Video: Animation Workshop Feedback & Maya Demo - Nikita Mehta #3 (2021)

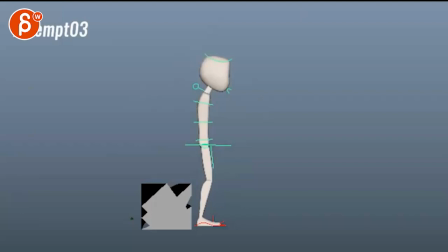All right, so I'm going to take a look at this here. I downloaded that from YouTube, but it gave me some weird artifacts, so it's actually hard to see.
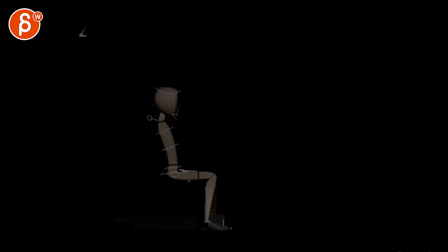It would be better if you could send that as separate clips. Can't really frame through to look at this, but I watched it, and I see the progression. There's definitely good stuff here.
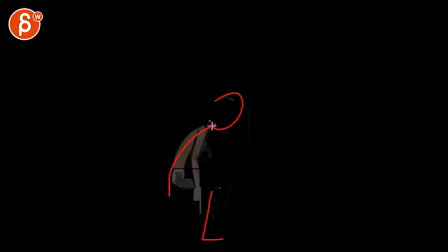You know the clip, too. There's good... the weight distribution is good, that this is not off balance. It's just a bit harsh in how it pops to a stop, but now these are just different versions.
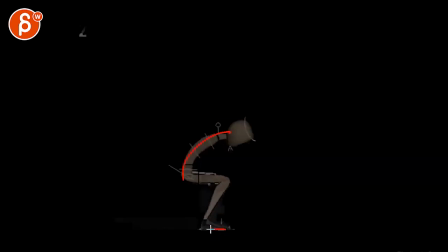Again, same thing in terms of the weight is good, where this is landing over the feet in order to get up. I think here it starts to be too slidey in the roots, unless there are hands here that will pull the character forward.
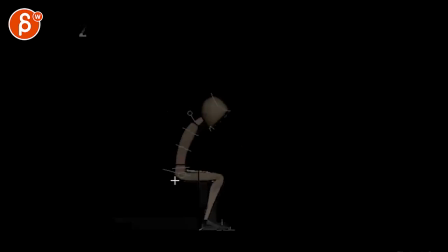This is just kind of weird how it slides forward. there'll be a stronger pivot off of the route that stays here so you might have to start here already and not be this far back again it's just a technical thing of how things just kind of pop and lock and step kind of
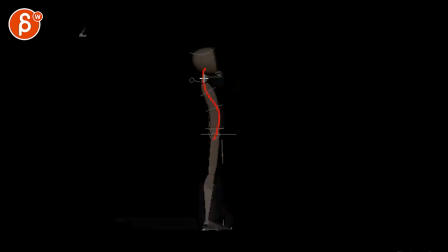stepped into uh the final pose is a bit too far i'll probably rest around here
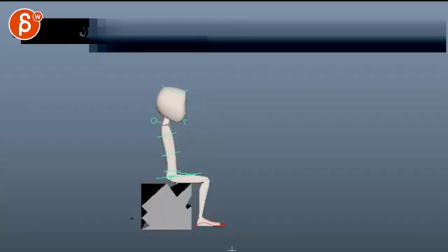maybe here and then going to this one that gets a bit better but this is still wonky not sure what's going on here you have another
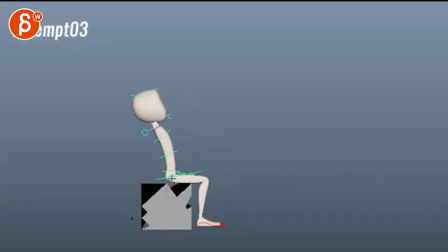kind of a sliding move to the left uh you know screen left you know going back and then forward i would still keep this fairly locked there can be some residual movement for some keep alive for some final polish but it just gets a bit too slidey and
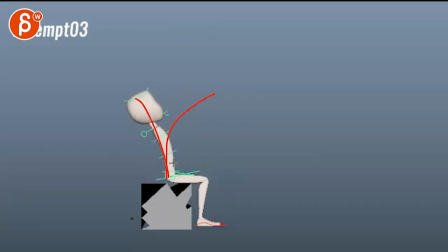same thing here you would i would go and snap forward keep this here and it's that momentum that snap forward that will give the root enough lift and then it's the the legs that can push
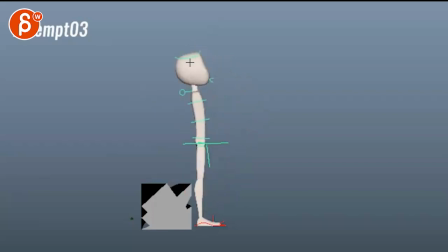the character up this gets a bit too hitting a wall here if you put a line right there bang it doesn't have enough overshooting back it's a bit too harsh in its change of direction
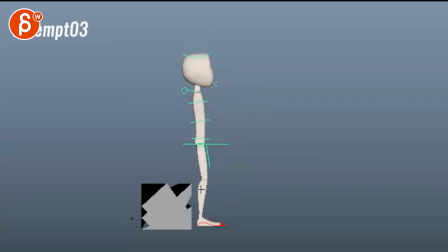and all of these have some harsh pops in the legs how they extend and then go back into a bend
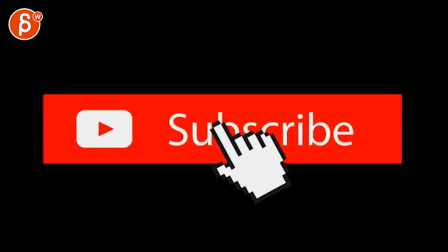And then we have attempt number four. Now, I have this downloaded through there. I'm going to look at this here. So this is the stepped version. For this one, I would also add a cube here or anything that gives us a good look at what is the actual surface. Because here it looks like that's the ground, but then is it intersecting? But then it looks like, wait, are we going down?
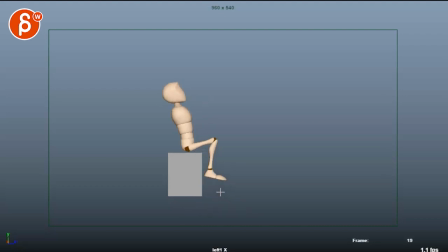Now going up, okay? and then as the character goes forward now we're actually lower than this it's a bit confusing so for yourself really keep that consistent with a visual representation of that because i would still keep the feet on the floor there feels a bit off balance see where we're not over enough that it's it's a bit of a struggle you're off balance there so with the character to come forward could
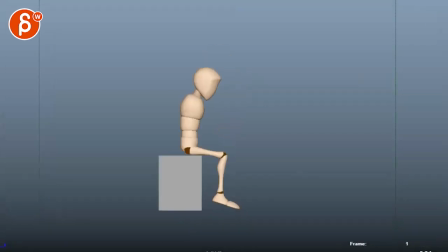work so if that's why i'm going to look at the steps uh the spline version
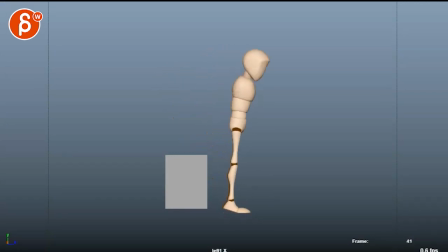and looking at this there are a couple things a again the sliding roots i will keep that fairly locked then what i said before just the surface should be always referenced in terms of just the visual so we know where we are where we're at here watch out you got again that extension
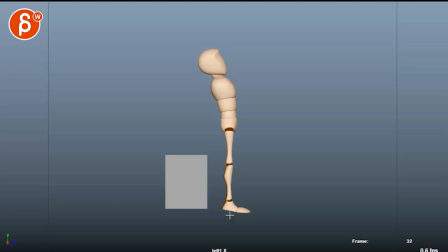overextension of the legs so you can see it here how the foot goes up this is an extended ik controller and even like the toes get off the ground a bit and come back down and you can see the pop there
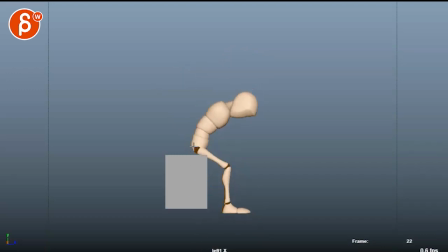in the legs then we have that where we off balance and it's a it's a slower rise as well where we we have couple like almost spacing pops but it's kind of small and it suddenly gets bigger and it gets really big but then after that it's only small going up this way it's fairly straight and being so off balance here this i'm not
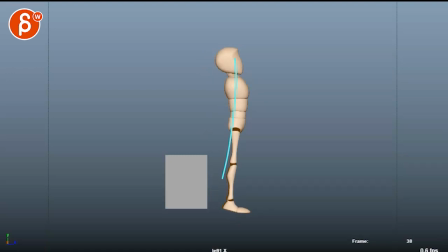quite buying i would take out probably a couple frames out of this section here especially to get that snap like you have your initial go forward but then there's a bit of a slowdown through here where it makes this a bit less believable and then your forward swing to me is a big
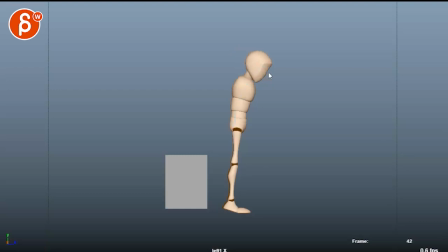a bit far and a bit too strong you're also ending on a specific line here boom again where it feels a bit like it hits a wall it's not as much as the other ones but still a bit harsh and then it gets really harsh through there this is definitely a linear key
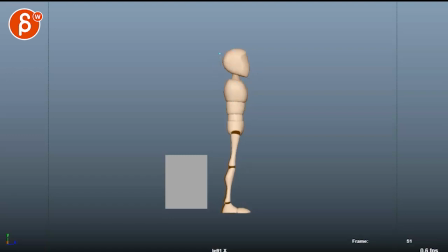where the rotations either in the chest or definitely the head come to a sudden stop there so
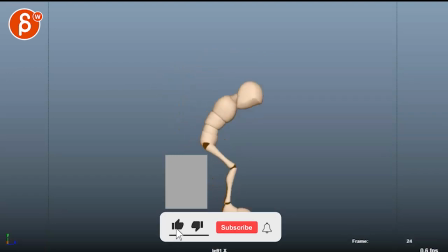if you look at this you have to look at this is more of a stomp that doesn't really do anything for the character to go forward it only does something on the getting up through here so if the character is this far back i'd be curious to see your reference how this plays out in terms of when you sit there like that and you are swinging forward to me it feels like we would wait before we get up here so it's more like I'm going to just snap my body forward and that could just be the stomping would just be kind of like an added momentum thing of down
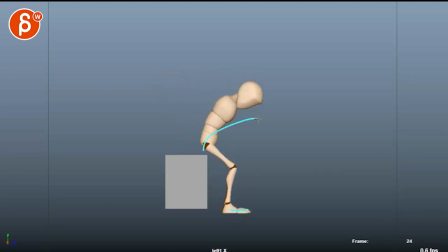and forward but then I would stay there and then have your body really go forward and there might just be something where you are more like this and then you might have to take a step forward and if you want to stay just like that with the legs i would still keep this fairly locked and then just go a bit more forward and then it could be a rise where it's more arching back a massive exaggeration but you would fall forward because of such a swing forward with your with your upper body and that's why there would be a really big arching back to counter this to
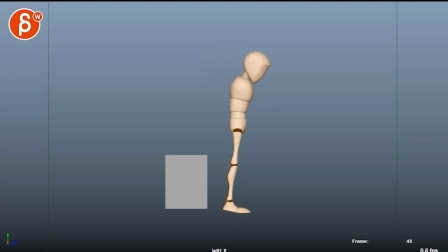stay like that and that's why we end up in this pose with this that to me would make more sense and only at the very end would you go on your tippy toes so
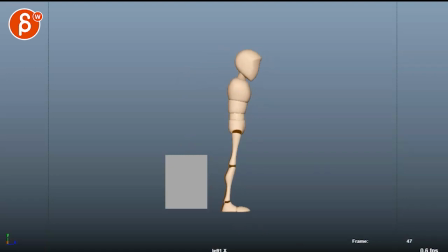that to me would be just animation wise it would be that but i think you mentioned that you started to copy some shots you saw somewhere let me see the email there and then you recorded yourself and that's what you're using so So I would love to see a picture-in-picture to
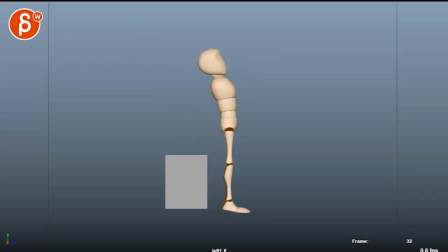see what your references, what your mechanics actually are. All righty.
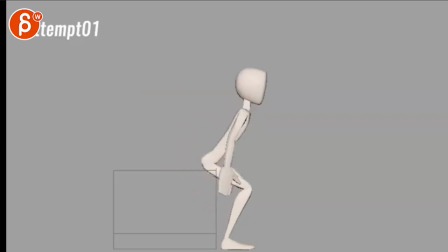Going back to this though, if I look at the progression, it's
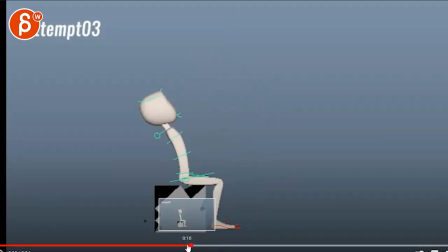almost like this one is a bit more successful in how far forward your character moves.